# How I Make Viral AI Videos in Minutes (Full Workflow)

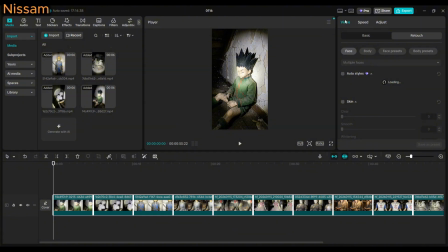[5:18]
After that, I moved to editing because this is where you can really upgrade the whole thing. I open CapCut, drop all the clips on the timeline, and first thing I do is make everything look less perfect. I lower the temperature a bit, add a small green or magenta tint, crush the shadows slightly,
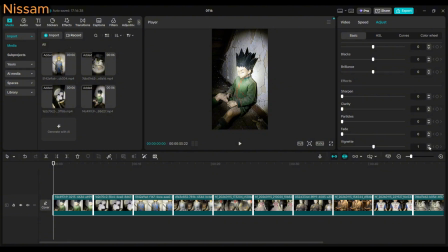[5:37]
and add a vignette around the edges so it feels more like phone footage and less like a movie trailer.
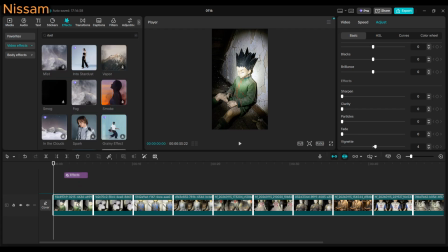[5:43]
Then I add a very light fog or dust overlay, nothing crazy, just enough to give some depth.
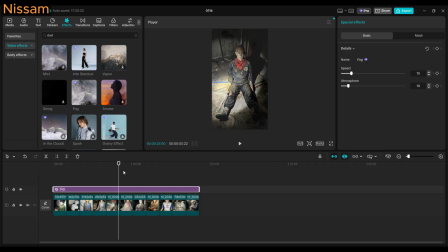[5:49]
And sometimes I add a little extra camera shake so it feels more handheld and more uncomfortable to watch in a good way.
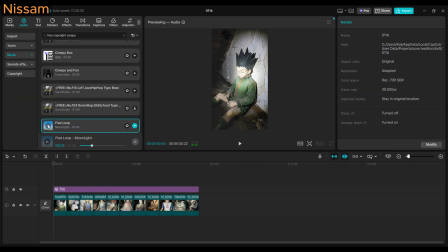[5:56]
I also pay attention to the pacing. I don't stay too long on one character. I let the flashlight reveal the face, then I cut to the next one. So the viewer always feels like something new is coming.
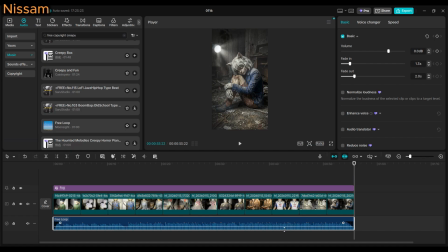[6:08]
And of course, I add a slowed, emotional background sound because creepy visuals with sad music always hit harder. That's just internet science at this point. And that's literally the whole workflow.
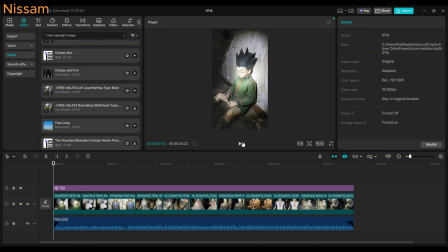[6:20]
Found footage style images with Nano Banana Pro, cinematic animation with Kling, and final dirty editing in CapCut to sell the realism. Nothing crazy complicated, just smart use of tools and a clear visual idea. So now I really want to know what you think about this Hunter x Hunter version.
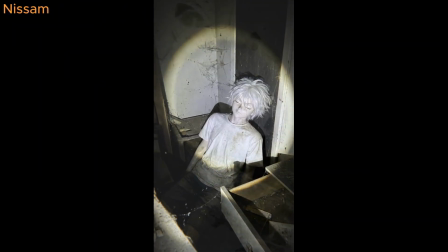[6:38]
Does it actually feel like real abandoned footage, or does it still feel like AI to you? If you want all the exact prompts I used, just comment prompt and I'll share them. And if you want more tutorials and experiments like this,
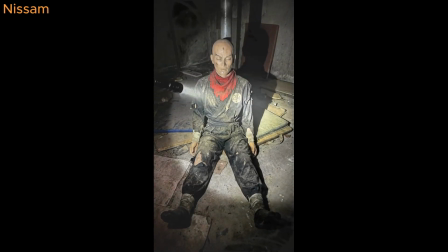[6:53]
join my Telegram channel because I drop a lot of stuff there that doesn't always make it to YouTube.
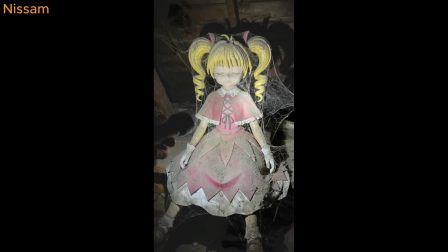[7:00]
That's all for this video. I hope it gives you some ideas to try this format yourself, and I'll see you in the next one.